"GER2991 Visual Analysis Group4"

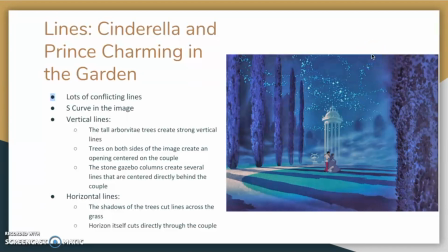So S-curves are used to visually please the viewer, and I think it creates a really good image in this situation. Another common photography trick here is using the horizon to intersect the couple, which usually is not what you want to do in photography,
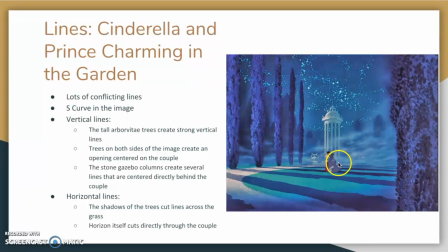but when you purposely do it, such in this case, it draws the attention right to the couple in the center of the
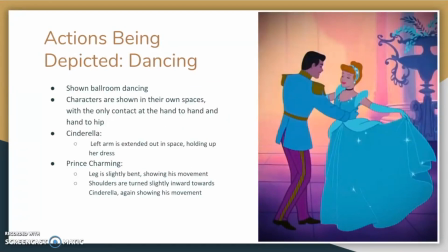image. My next image is Prince Charming and Cinderella dancing in the ballroom. So the first thing about this image is both the characters are seen in their own space.
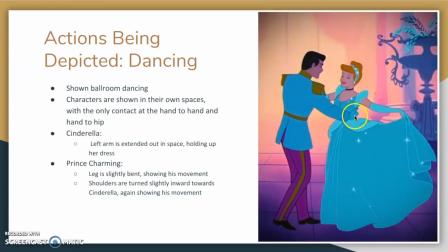They take up their own areas and they don't really intersect except where his hand is on her hip and where their hands are touching behind his body. This image also has lots of hints of the late classical period seen in their statues,
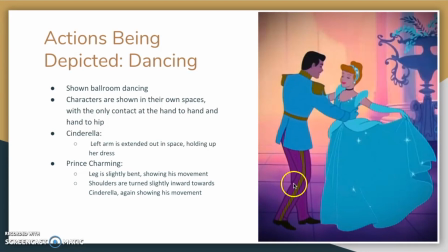such as Prince Charming with his bent knee here, his weight is on his left side, his hips are turned in and towards the princess, and his shoulders are bent downwards and in. This creates the look that Prince Charming is in motion, and his body is fluid.
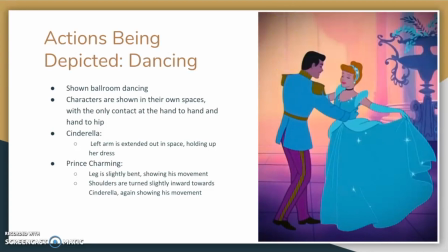This is commonly seen in statues such as the Venus de Milo and the statue of David. Now, with Cinderella, it's harder to tell because she has this large dress on that blocks most of her legs and hips,
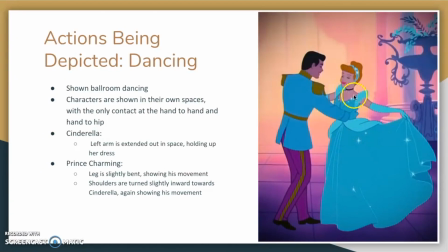but you can see her arms and her shoulders are in motion here, and so is her hand.
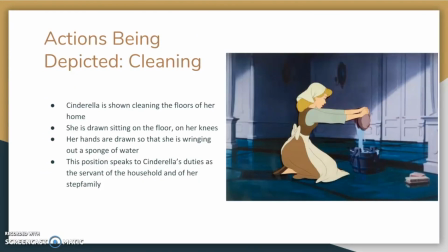And our next image is of Cinderella cleaning the floors. So she's drawn sitting on her knees with her legs bent, arms up in good posture form, and wringing out a sponge into a bucket.
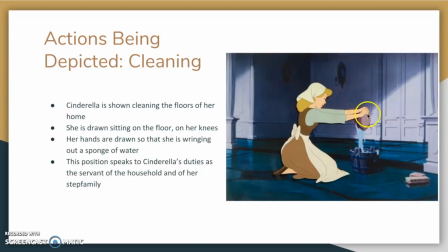So you can tell that she is in motion by wringing out the sponge by the use of her hands, and how her arm is slightly bent here.
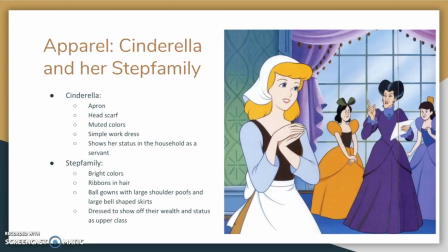My last image is bringing attention to Cinderella's clothing and the clothing of her stepsisters and stepmother. So you can see Cinderella has this white apron on,
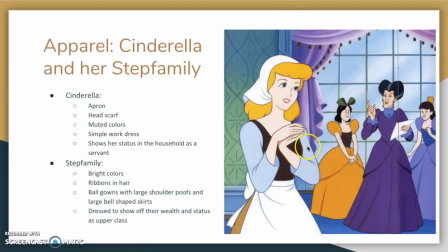a headscarf covering her hair, and overall muted colors with this light blue and this brown color. Now these all show that she is mostly a servant in her house and considered like lower class as opposed to the stepsisters and stepmother,
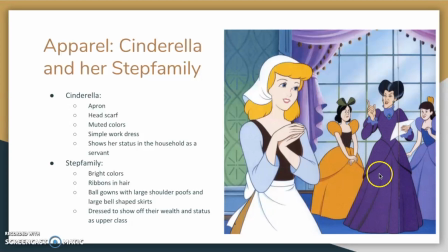who are all seen wearing big ball gowns with bell shapes, curves, bright colors with this yellow, this dark purple, and the light purple over here. They have nice ribbons in their hair, and they have lots of jewelry on.
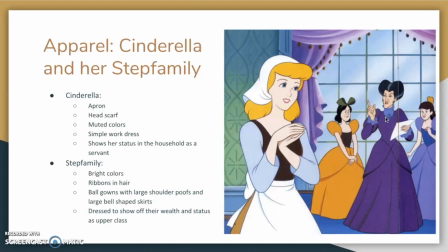These all show that they are upper class and wealthy, as opposed to Cinderella's working class and poor. Thank you, and next to Riam.
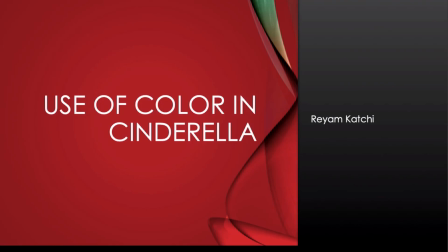Okay, so I will be doing the color portion of this visual analysis.
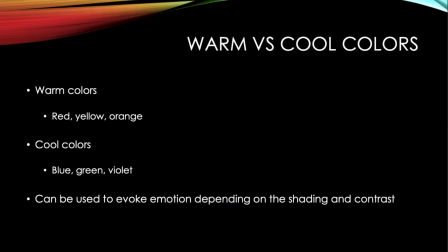I wanted to start off with talking about warm versus cool colors in general. So with warm colors, we have our obvious reds, yellows, and oranges. Typically, warm colors evoke feelings of happiness. People associate warm colors with sunlight,
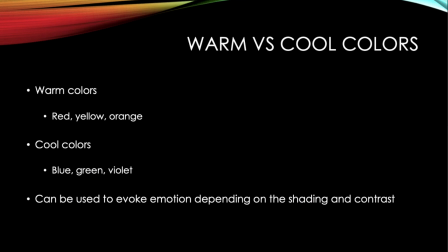summer, that type of feel, as opposed to cool colors, which tend to be your blue, green, and violet. So colors of the sky, grass, they can evoke feelings of calm, but also feelings of sadness. Blue typically relates to depression,
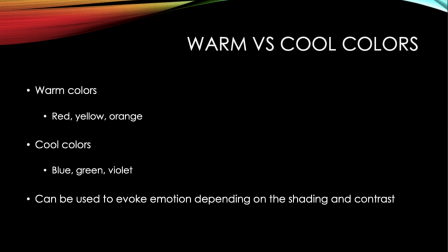and depending on the contrast of also the cool colors and warm colors together, that can also invoke all different types of feelings depending on the tone and contrast of all of those colors.
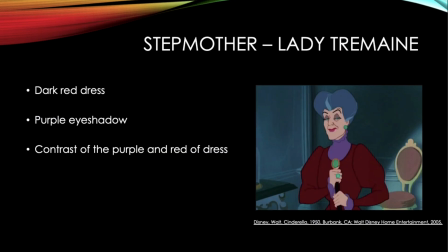So first, I wanted to talk about Lady Tremaine. So I will be just focusing on the contrast of colors overall, including her dress.
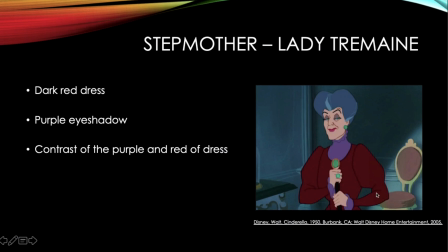So if we're going to talk about Lady Tremaine, first of all, she's wearing a kind of dark, almost oxblood dress with a slight kind of purple underneath shirt to it and purple eyeshadow,
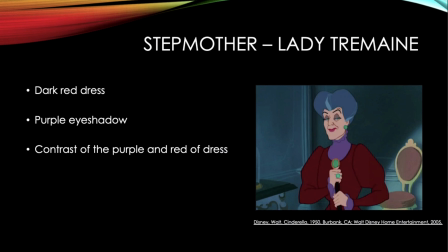which I feel like the red represents her kind of boldness and her attitude towards her daughter. And Cinderella, she tends to be kind of oxblood can be this almost regal color,
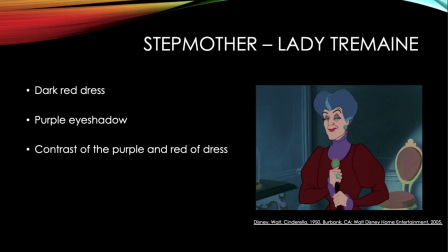as she kind of is as a person, but also she's very rude and angry, which is also represented in the red. Also, the colors of the red and purple and the purple eyeshadow as well,
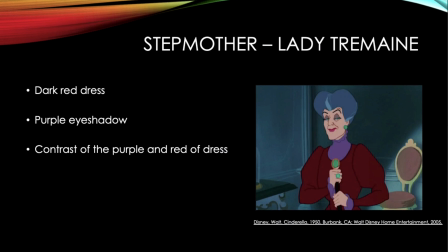with the contrast of her really light green eyes, make her seem a little bit more intense and scary, and goes along with that evil villain narrative that she has going for her.
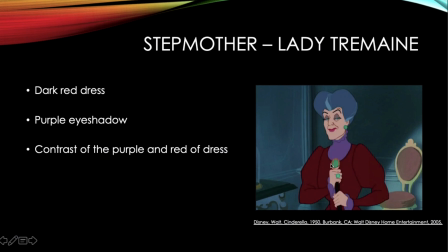In addition to that, you also see the green ring and the green staff thing that she's holding right here, and the green earrings. The whole contrast is that while she kind of has a mix of all of her daughters together. So she has the greed,
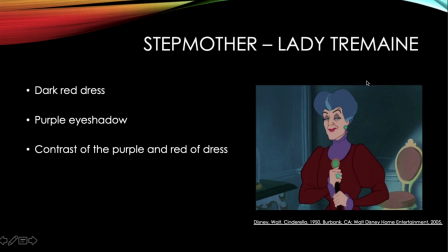the anger, almost, and you can see these colors don't really blend well together. So it's almost like a disheveled but still a nice look. Almost she's trying to stay regal, and
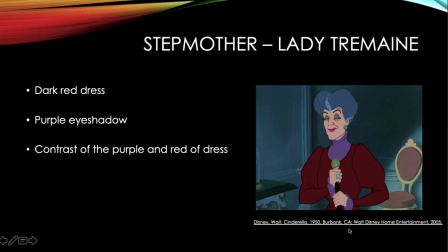she still can't, because these colors don't really, they contrast each other. It's not really a color that blends in together.
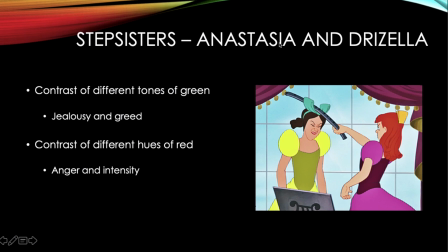Next, we will talk about these stepsisters, Anastasia and Drizella. I will just start off with Drizella. So as you can see, like I said, you can see the yellows and the reds and purples as compared to the mother. Obviously, the mother has much more muted tones, as opposed to the sisters, which are very bleak and stark.
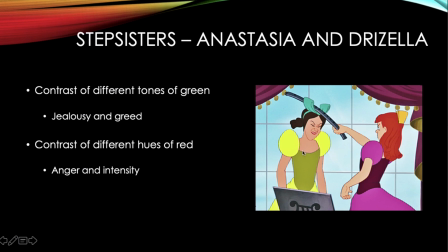With Drizella, you have the really, really bright greens going on, this kind of olivey toned green here with the almost neon yellow-green color going, and the blue-green headband, which does symbolize her jealousy and greed.
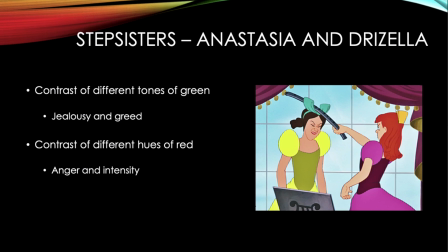Drizella is a very jealous character. She gets jealous of not only Cinderella, but even Anastasia sometimes, where they will start fighting over it, as opposed to where you can see Anastasia is dressed in, obviously she has red hair, she's dressed in pinks and
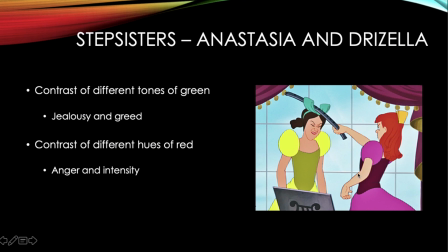purples, different hues of red. She is kind of a more angry character. Not that her sister isn't, but she just tends to be much more angry. And you can see, obviously, in this picture, she's hitting her sister literally, which, again, refers back to my point.
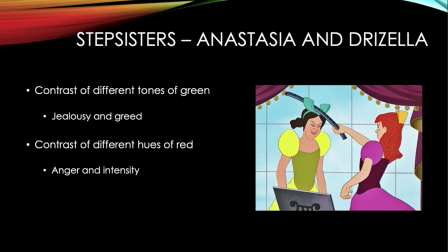In addition to that, you can also see the contrast between the two sisters themselves, where you can see the colors of the greens and then the colors of the pinks and the purple don't really mesh well together, as do the sisters. They don't really mesh well together. They're constantly arguing,
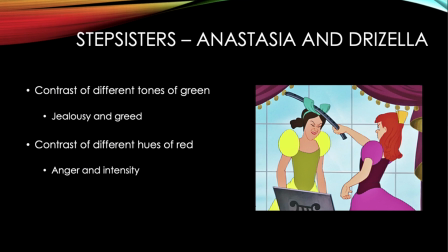And so it was a smart choice of the illustrators to make the colors complete opposites because that's how they are in person.
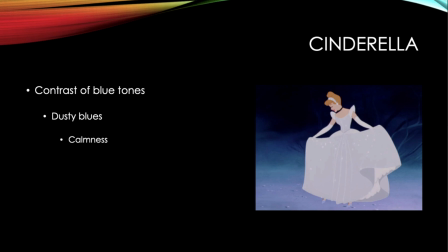Next, I wanted to talk about Cinderella. So with Cinderella, there's a lot of things we could talk about. One of the very most obvious things is she's always in a very dusty blue color. This is emulant of how dainty and calm Cinderella tends to be.
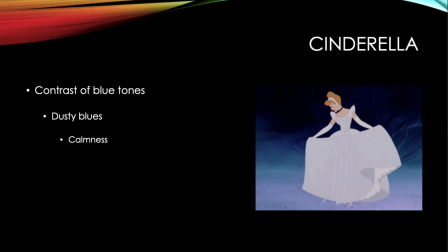She's more of a sensitive character. She doesn't really, she's not very outspoken. She's not very outspoken and angry or bleak or bold.